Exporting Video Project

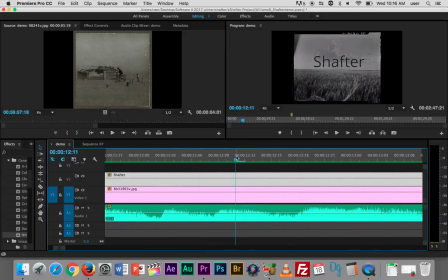So you see it comes in, but then it slows down as it's coming in. It kind of doesn't ease, it doesn't stop abruptly.
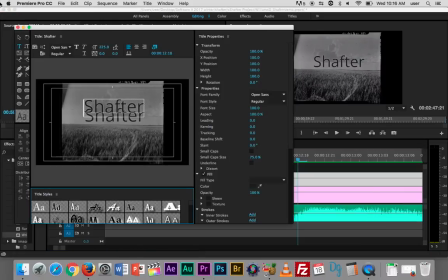So just by double-clicking on Shafter, I want to bring this
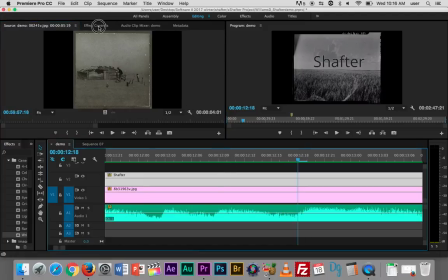up over here,
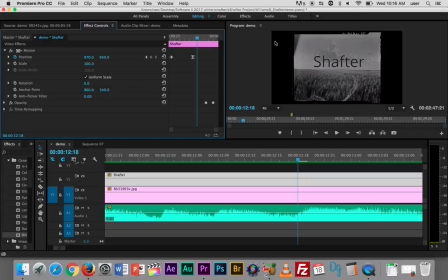and you can see when I go into Effect Controls on my title here, I have gone in and I did the same thing.
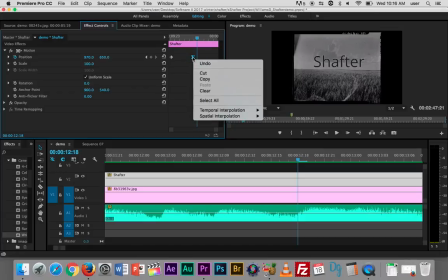I did a control click right on the keyframe I had created. that is where the motion or the position stops that I've keyframed and I've gone into temporal interpolation and I can do
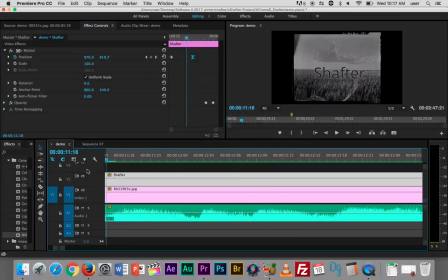ease in or something like that and one and those will you see it stops stops nice and slow.
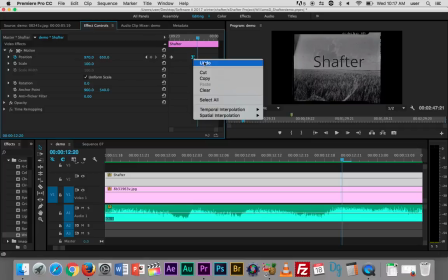And those will actually now, if I do, let's see if I can put it back to linear,
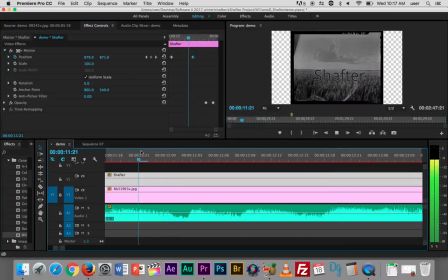what happens? It just kind of stops abruptly.
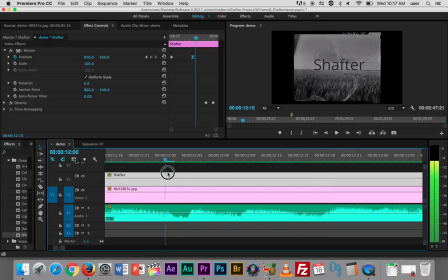So with that sort of ease in or bezier effect comes to a slower stop. So that's another thing you can do. And of course I just fade that out with the pen tool.
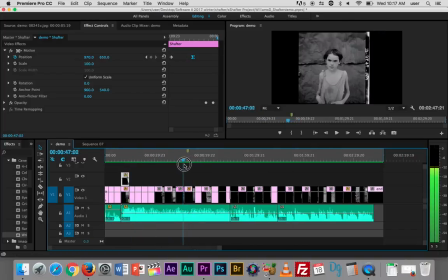One thing I did that I didn't make a video but I provided you with some tutorials on was to create this 3D parallax effect.
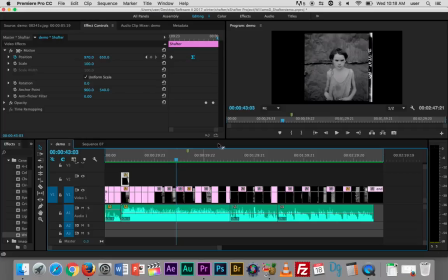This one was done with combination of Photoshop and After Effects,
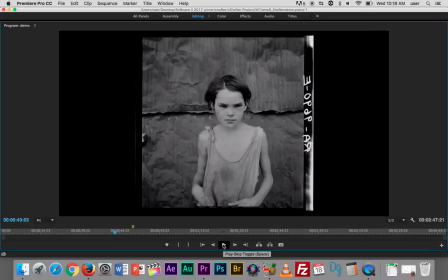and you can see just what it looks like when I play it.
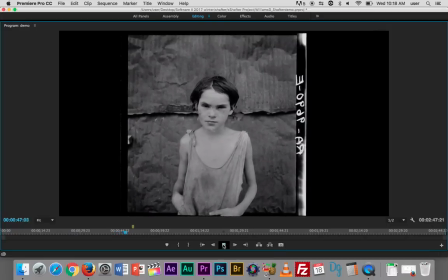So you're essentially taking a 2D image and kind of creating a 3D effect,
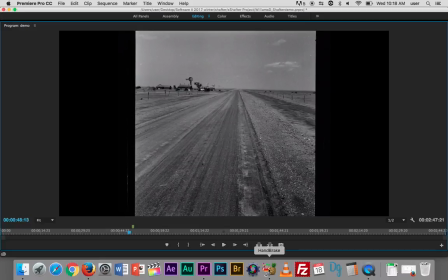and what I did was I continued some motion on the next frame because
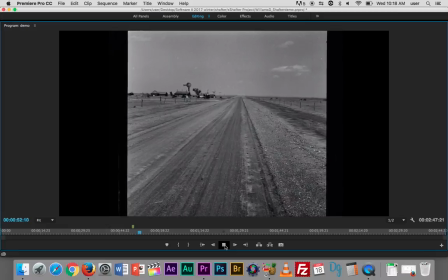I felt that going from that image to static image was a little jarring.
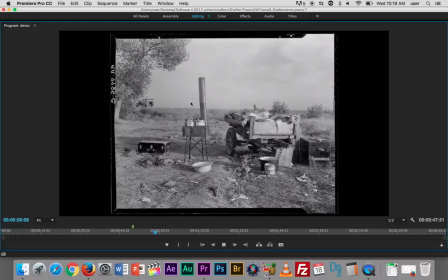And then on the third one, I made the movement even more subtle, and then the fourth one has none. So essentially,
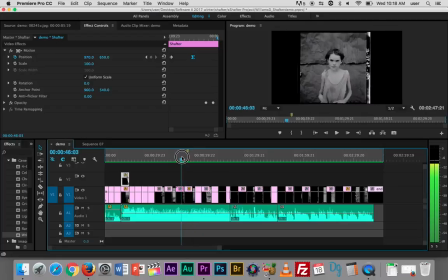what I've done there with those three images is I started with a real quirky 3D effect, and I felt going from that motion to this basic image,
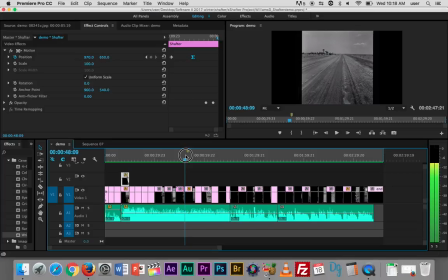static, was too much of an abrupt transition, so I made this one move, and then the third one, also this one lines up with the line from the song, it's about traveling the lonesome highway, and then the third one,
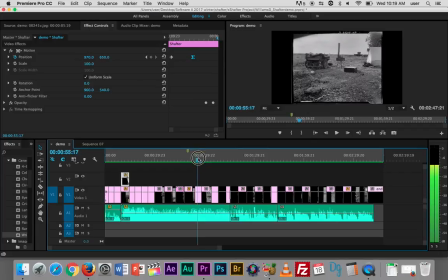I just made it such a subtle movement to keep that sort of easing them out of this crazy effect that I've applied. So this effect you will find in your instructions, multiple video
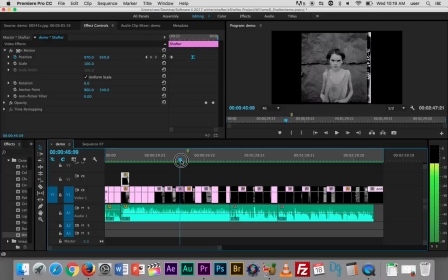tutorials on how to do it, and I have supplied those to you. The first link is the one that I used, it's fairly involved but it's a really cool technique to learn for anyone who's going to go on and do more work as a video or a motion producer.
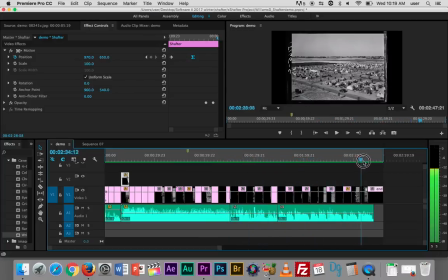And I guess that's about it. So once I've produced the video, I've gone through it. I've watched it several times. I've tried to make the timing and the changes all really nice and smooth.
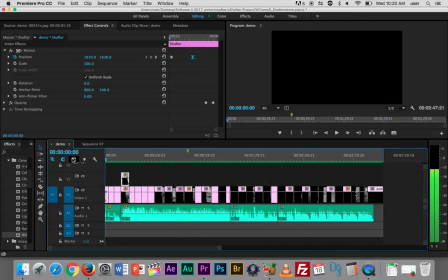So now I'm ready to export. Everything is rendered. I'm going to do a command S because the star tells me I need to save it, and now I'm ready to export.
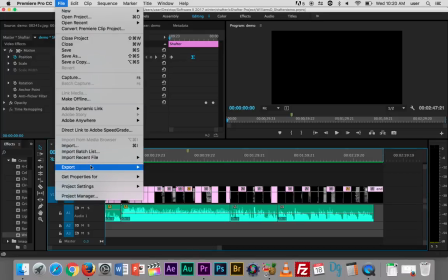I'm going to go File, Export Media,
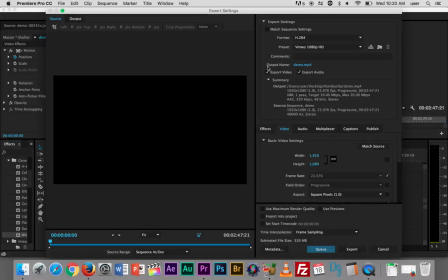and the first thing I have to do is change the output name.